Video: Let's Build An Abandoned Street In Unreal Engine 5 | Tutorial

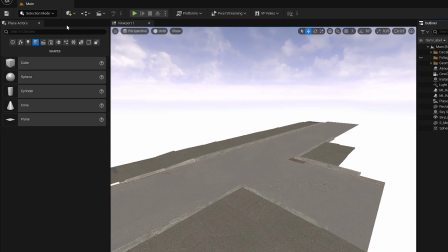(4:05)
Instead of adding these plans one by one to your scene, let's go into the foliage mode.
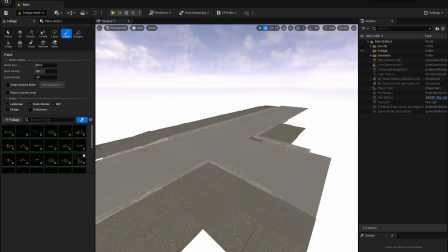(4:11)
In the foliage mode, once you have added all your foliage models, you can easily paint with them on any surfaces.
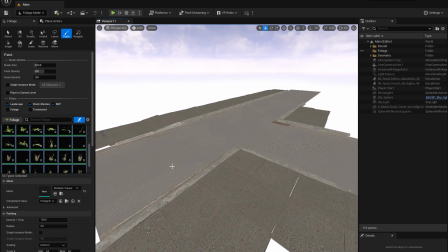(4:18)
In here, you can also change some settings such as the brush size, the paint density, and you can even change the scales of your foliage models.
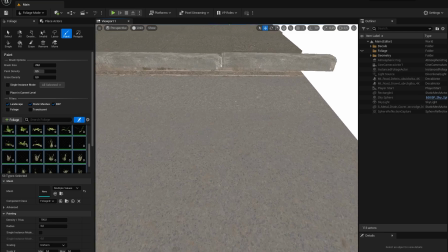(4:26)
I will use this to paint some plants on the side of our street besides the curbs.
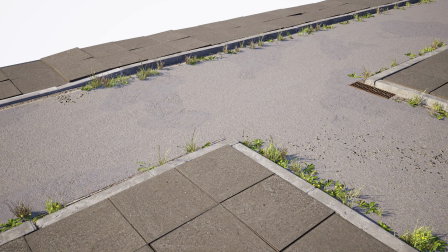(4:32)
So now let's take a step back and look at the scene that we currently have.
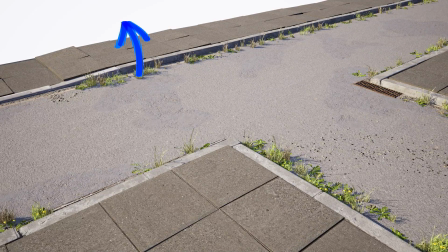(4:36)
As you can see, in the top left, there is a big wide open space that we need to fill.
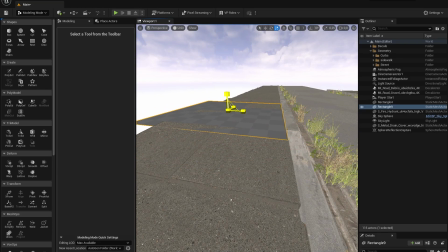(4:41)
So let's make it look like this is someone's front porch, which has been overgrown.
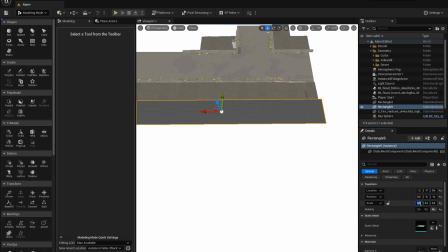(4:46)
So in the modeling mode, let's add a new rectangle to our scene and scale it up so that
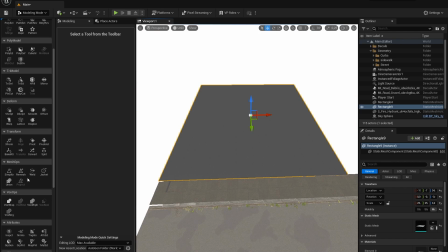(4:51)
it fills the entire open space that we saw in the camera view. because our sidewalk is slightly tilted, we will need to deform the rectangle at some point. So let's also remesh it.
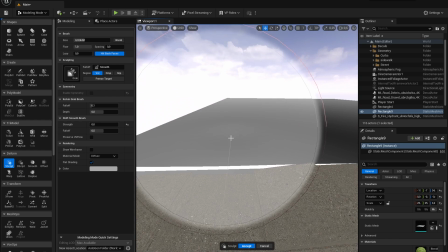(5:03)
After we've remeshed our rectangle and it has some more triangles,
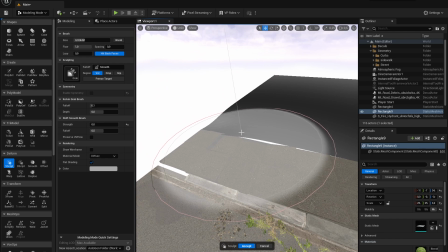(5:06)
we can go to deform and use the scope tools to model our rectangle along the path of the sidewalk.
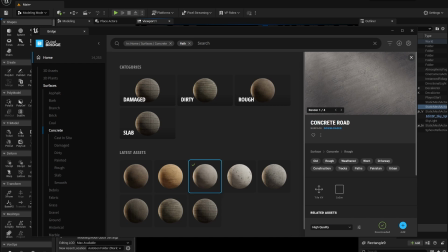(5:13)
Once done, let's give our rectangle a material blend of some grass and a road texture, and then in the mesh paint mode, let's paint on some road.
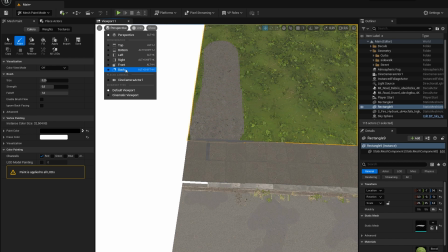(5:22)
And after that, you can see that this is our render.
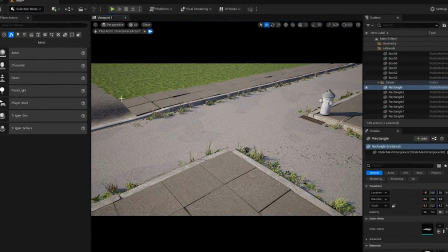(5:25)
It looks pretty good already, but there is one big thing missing, and that is some shadows of the surrounding world.
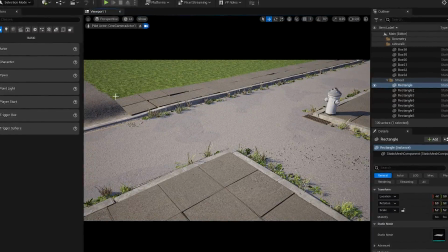(5:32)
So let's go and add in some trees from the Unreal Marketplace.
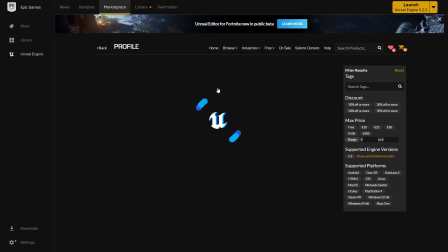(5:37)
You can open the Unreal Marketplace through Unreal Engine or just open your Epic Games launcher.
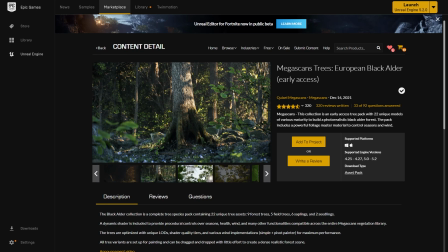(5:43)
I will download this European Black Alder pack from Megascan Trees and add them to the project file.
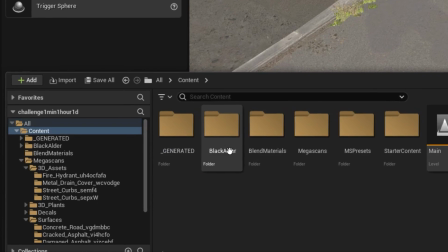(5:49)
Once done, you can find them in your project if you open the content browser under Content and Black Alder.
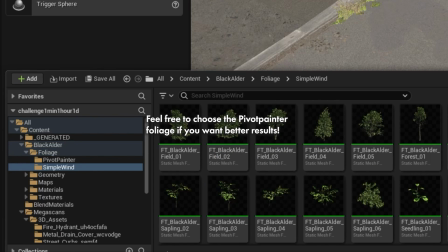(5:56)
I will add the simple wind foliage models to our scene because the Pivot Painter ones are a lot more intensive for our computer.
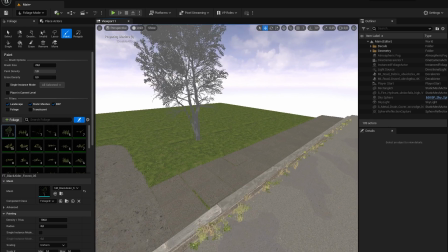(6:04)
So in a foliage mode, I will just add them to our foliage and I will only have one tree at a time selected, so only that tree will be painted.
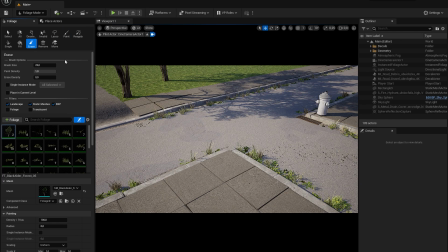(6:13)
As you can see, because these trees cast a shadow on our road, this makes our road look a lot more realistic already.
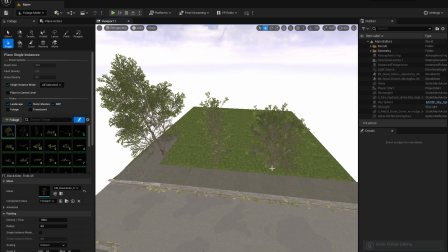(6:20)
So let's add some different kinds of trees to our scene,
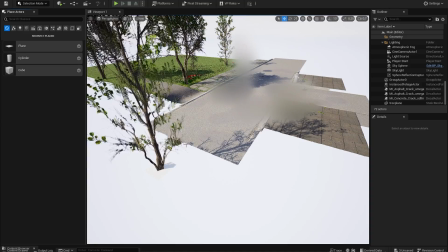(6:23)
and I will also add a tree on a separate plane so that I can move that plane around to place the shadow exactly where I want it to be.
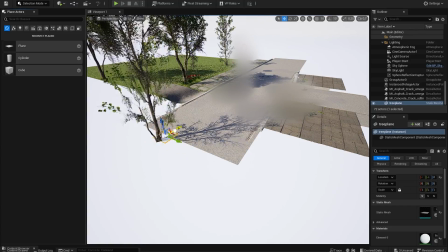(6:32)
So now let's make the front porch look a little bit more realistic.
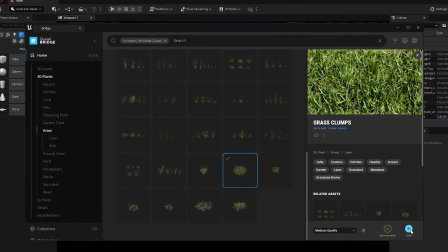(6:35)
So let's add some grass clumps to our scene and paint them on the plane with again the paintbrush in the foliage mode.
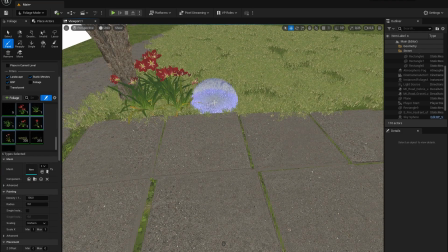(6:43)
Let's also add some different models to our scene to add some variation in the front porch.
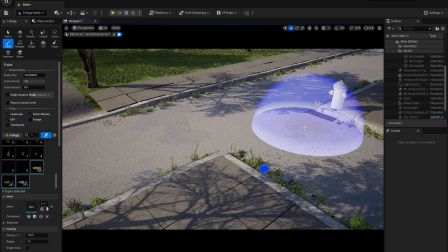(6:49)
After we've done that, let's finally replace the sidewalk as promised in the beginning of this video.
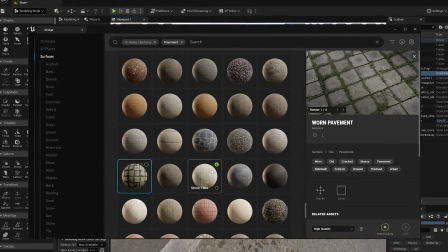(6:55)
For the most distant sidewalk, I used this worn pavement surface and I placed it on a scaled rectangle.
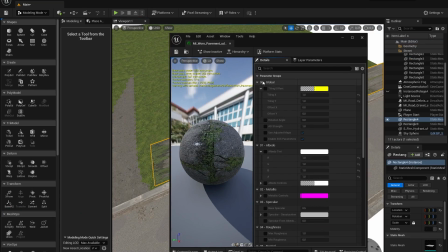(7:03)
If your rectangle is not perfectly square, you may need to open the details of your surface and tile it to make it fit correctly.
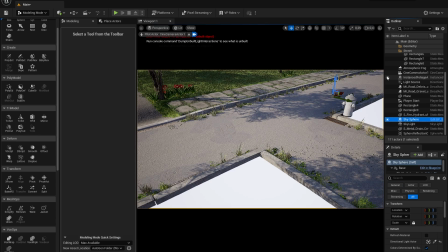(7:10)
For the sidewalk closest to the camera,
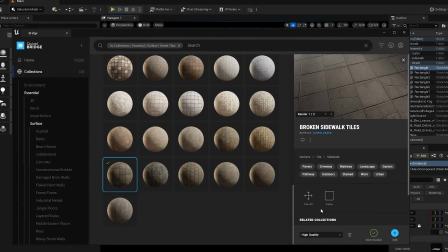(7:13)
I used this broken sidewalk tiles surface and I placed it on a rectangle and added some displacement to it.
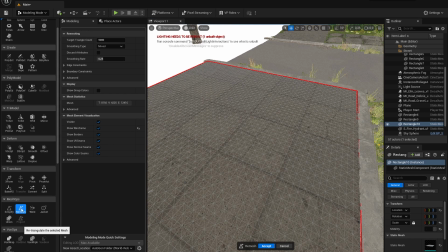(7:20)
First, you will need to remesh your square and give it a lot of triangles.
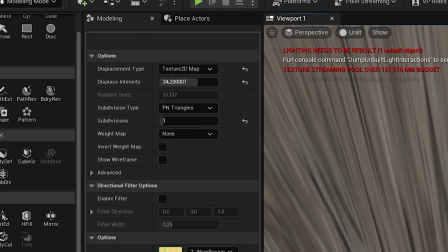(7:25)
Then add a displacement modifier and change the displacement type to texture 2D map.
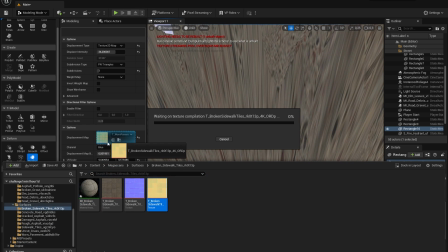(7:31)
In a displacement map, add this weird yellowish texture that you will automatically get when you download a Megascans surface.
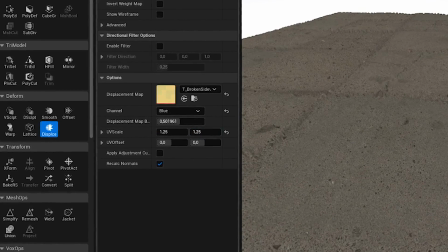(7:39)
Make sure that you also set the channel to blue.
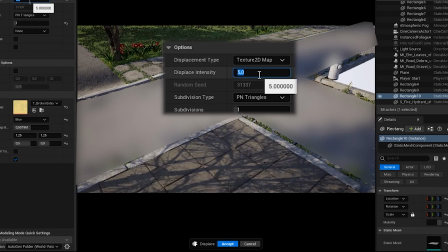(7:43)
I made the intensity of the displacement just enough so that you would see the effect, but that it's not too distracting.
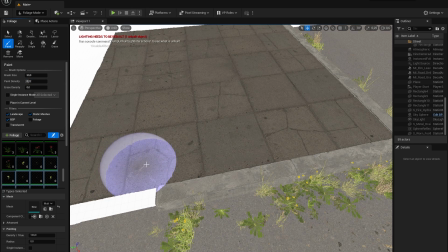(7:50)
To make the sidewalk look extra abandoned, I scattered some extra foliage on top of it.
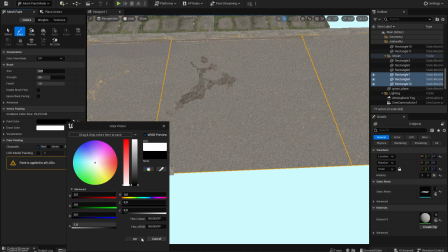(7:56)
Because I added a material blend to our street, in the mesh paint mode, I will paint some extra fresh asphalt patches.
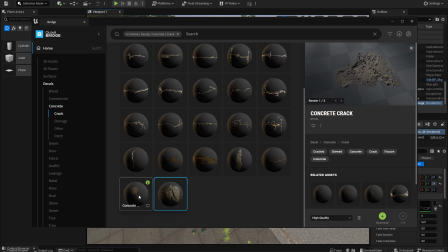(8:04)
Besides all of that, let's go crazy with a lot of different decals to make the scene really look abandoned.